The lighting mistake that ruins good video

I usually turn off the house lights, the overheads, when I film in a set like this. Today, I left them on, but it wasn't just as easy as leaving them on. There were some other things involved. Let me show you around this set and explain a little strategy as to why I left the house lights on and how I got it all to work. To help you understand my approach to this set, first we have to talk about lighting temperature. Lighting temperature is a range measured in Kelvin. You probably see this when you go buy a light bulb. There's cool white, there's soft white, and you see a number on it. 3200 Kelvin, 3200 K, is a nice warm light. 5600 K is considered daylight. And so there's a range of these Kelvin values that lights can be. Most production lights that you buy are 5600 K. That's a daylight balanced light. But you can also buy lights that have a range of color values that you can select what kind of Kelvin value you want. That's what I brought today, and that's important. Well, let me show you around the set.
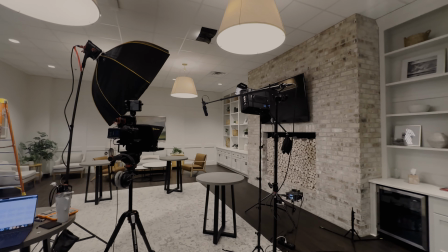0:55 So this is our set, and when I first came in, what I know about this room is that these lights in the ceiling are about 3200 K lights.
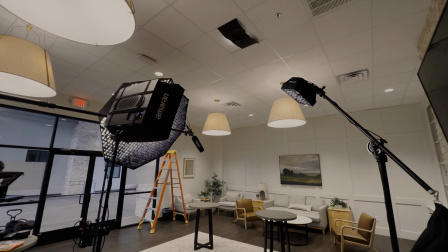1:02 They're very warm lights, and to our eye, the walls look white and everything looks fine.
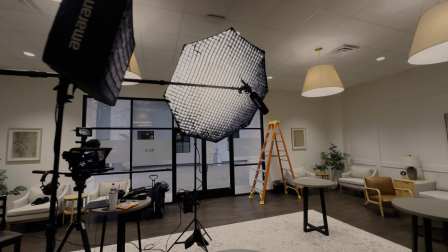1:08 The problem is that if I were to put daylight balanced lights in here and keep these lights on, I'm getting mixed lighting.
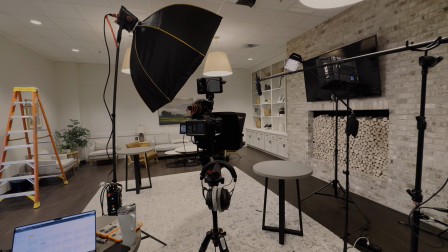1:16 So I'm gonna have 5600 K coming from my lights, and then I'd have 3200 K coming from the ceiling.
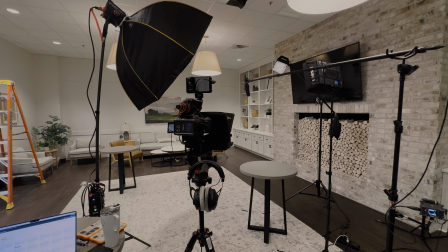1:22 Let me show you what that looks like if I change my light values.
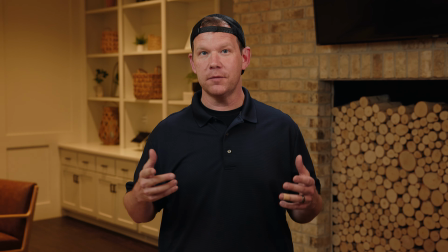1:25 Now here's what it looks like with my production lights set to 5600 K. Now the other thing is you have to set your camera's white balance to whatever you want to set it to.
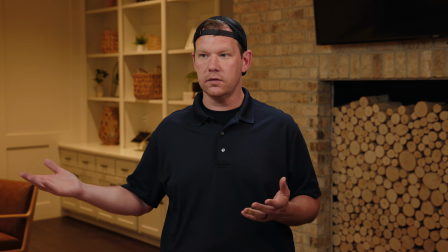1:34 Ideally you would match the lighting, and that's what makes white look white. That's what makes colors look normal.
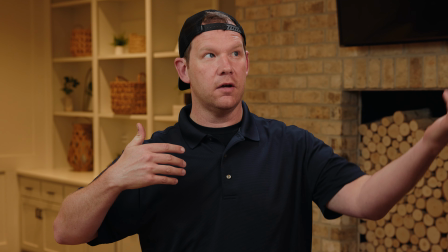1:39 In this case, my skin tones may look normal because I have 5600 Kelvin lights firing at me, but look at the background. Absolute garbage.
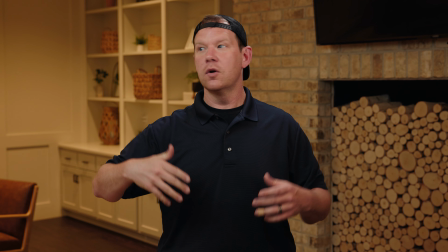1:48 That can't happen. That's why with typical daylight balanced lighting, we're going to cut off any overheads that we have so that we can control the lighting.
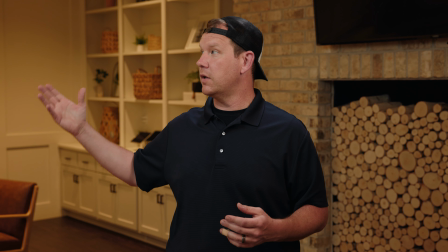1:55 And oftentimes that control looks like bringing in my own production lights and shooting a bounce light at a ceiling, or getting some room tone, or putting some upsplashes on the wall.
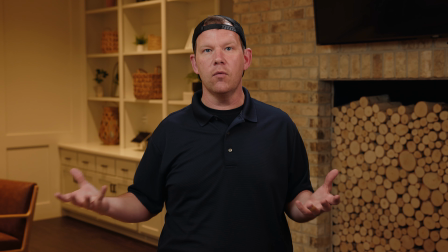2:04 Again, using the color temperatures that I want and where I want. This room is actually lit pretty well.
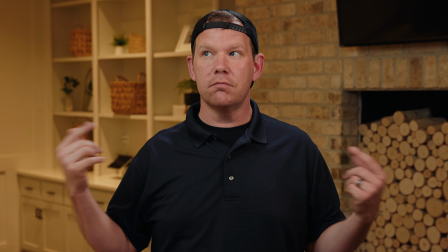2:09 It's just got 3200 K lights. So what that means is I need to match my lights to 3200 K. Let's do that now.
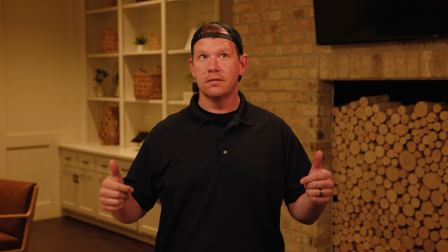2:18 So now my lights are matched to 3200 K, the overheads are 3200 K, but it still looks like garbage. Why? Because my camera's white balance is still set to 5600 for the production lights.
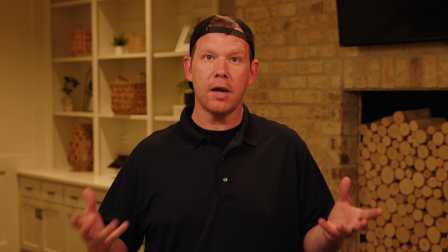2:30 So to get around this, and you probably see where I'm going with this,
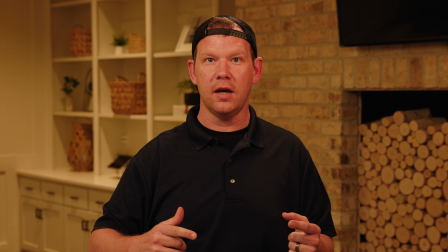2:33 all of the lights in the room right now are 3200 K. All I gotta do is change my camera white balance to 3200 K,
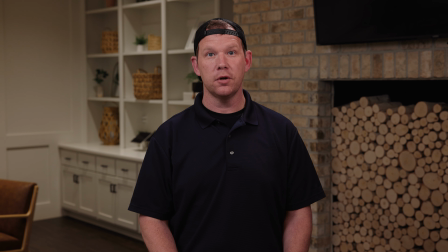2:40 and you get, now it looks pretty good. Neutral tones, everything looks like it's 5600 K. It just looks neutralized.
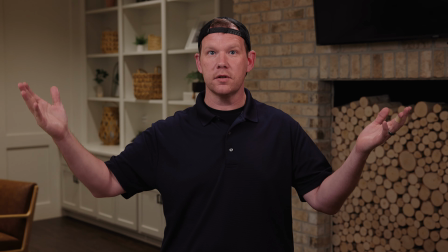2:49 The camera's white balance matches all the lights in the room, so everything looks pretty normal.
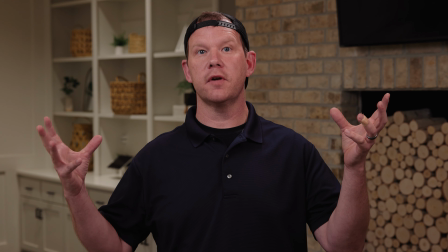2:53 The only other consideration I'm looking at is, what are these overhead lights doing to the person that's in the scene?
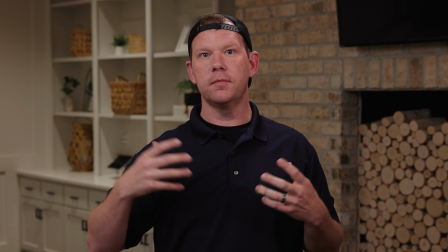2:58 Meaning, do I have a light that's shining on them that's giving me unwanted control over the lights?
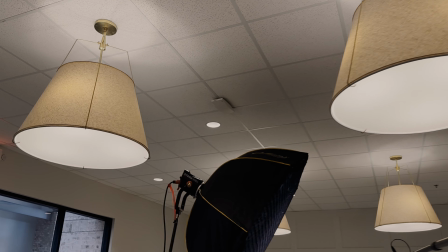3:03 In this case, I do, right above me. All around the room, there's not only these big lanterns that just generate some general soft light, but there's also these can lights.
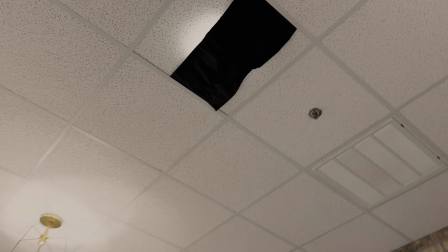3:12 And as you can see, I had to flag off one of the can lights using some of this black, it's kind of like aluminum foil that's black.
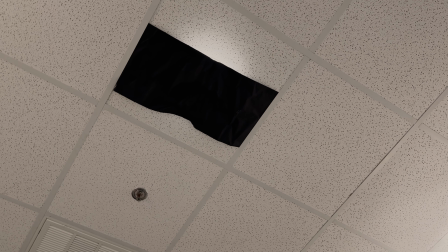3:18 It's called photo foil. And that just prevents this particular light from casting harsh light down onto the subject, which is right below.
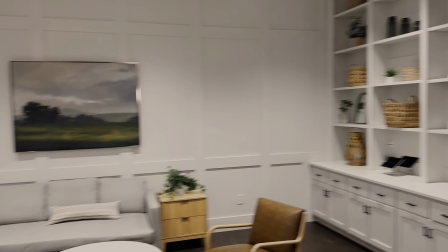3:26 All the other lights provide a nice background look and do exactly what they were intended to do when they were installed.